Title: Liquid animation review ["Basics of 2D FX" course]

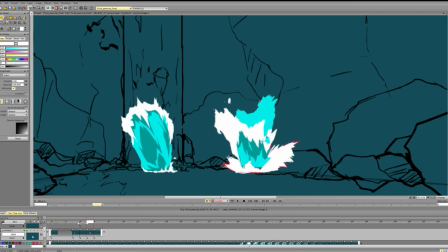780s
So overall, the design is pretty nice. It's just about, again, making sure that we have more variety, maybe adding some depth to it, and everything will be all right.
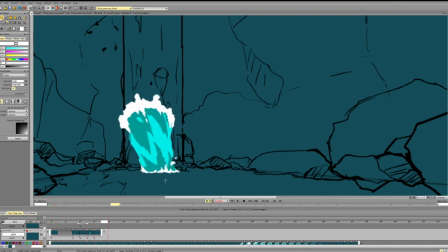798s
So for the later part, so for this stuff, inside you can keep that motion. Once it is just to make sure that the forms
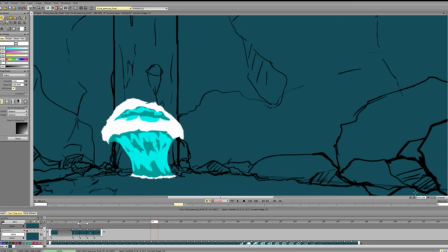817s
inside internal shapes look interesting and support the form, so they don't become too repetitive and too parallel to each other like here, because everything on the same level again, roughly the same lengths and stuff.
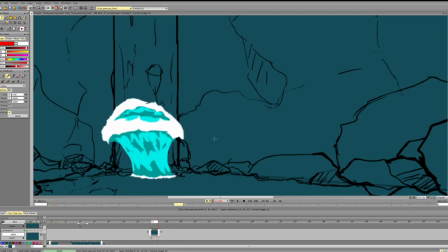837s
And if we really want to sell the volume, and if you really want to sell the depths, it'd be nice to have a bit of variation here as well.
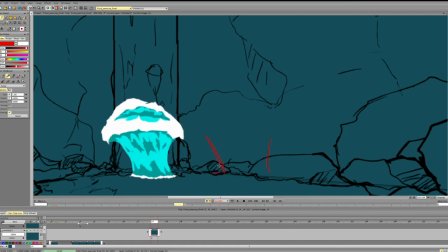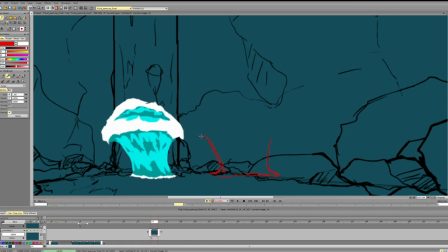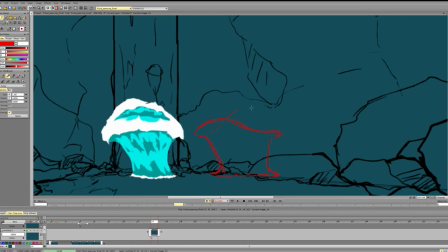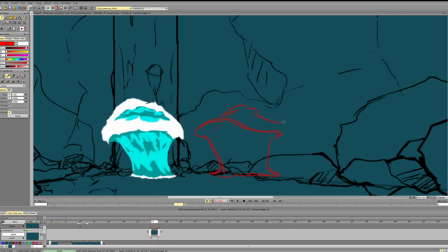Maybe adjusting it like this, maybe coming up with something else. But the point is just
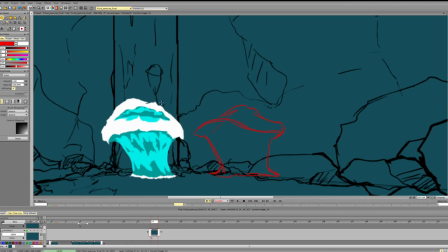899s
getting a bit more variety in it, and especially in the widths of these two layers. So as they're indicating the essentially the position in space, so should be we should see way more of it here than here,
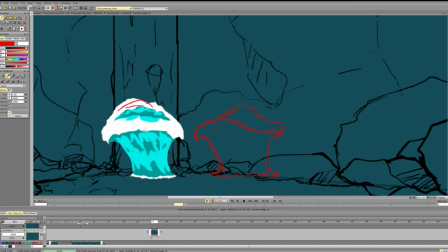918s
so we can reduce the size of the foam here, as we are only seeing the top part, only this stretch, and not the entirety of this foam.
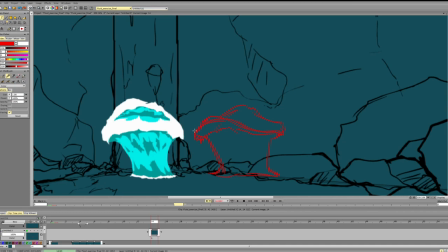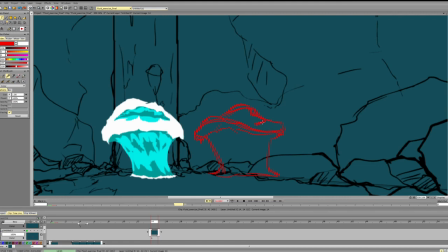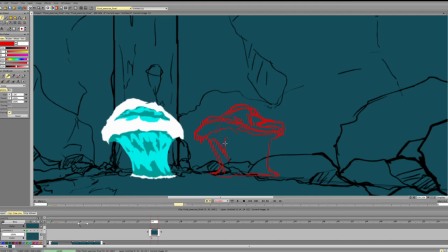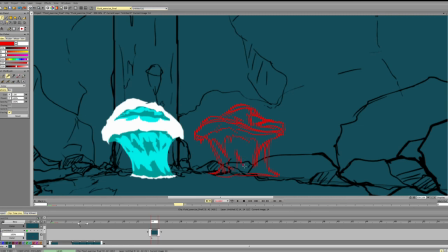So again, everything is okay. It's just about pushing it,
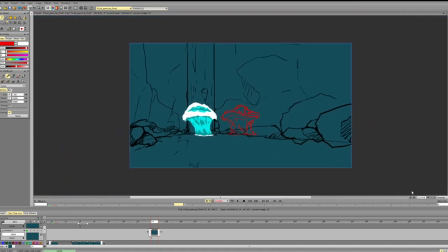983s
adding variety, making sure that everything supports the motion, making sure that everything supports the design.
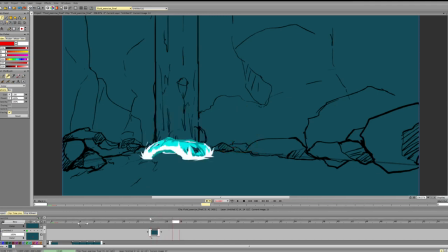993s
So next, another thing that we can experiment on is that the entirety of the splash goes down with the same timing. So it keeps being like this kind of shape,
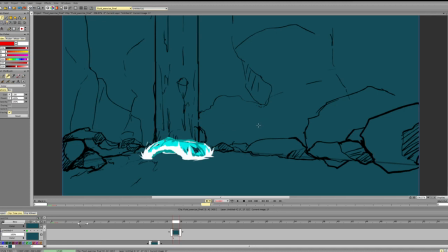1012s
and it acts like the entirety of the splash is one connected shape, so the timing for everything is the same.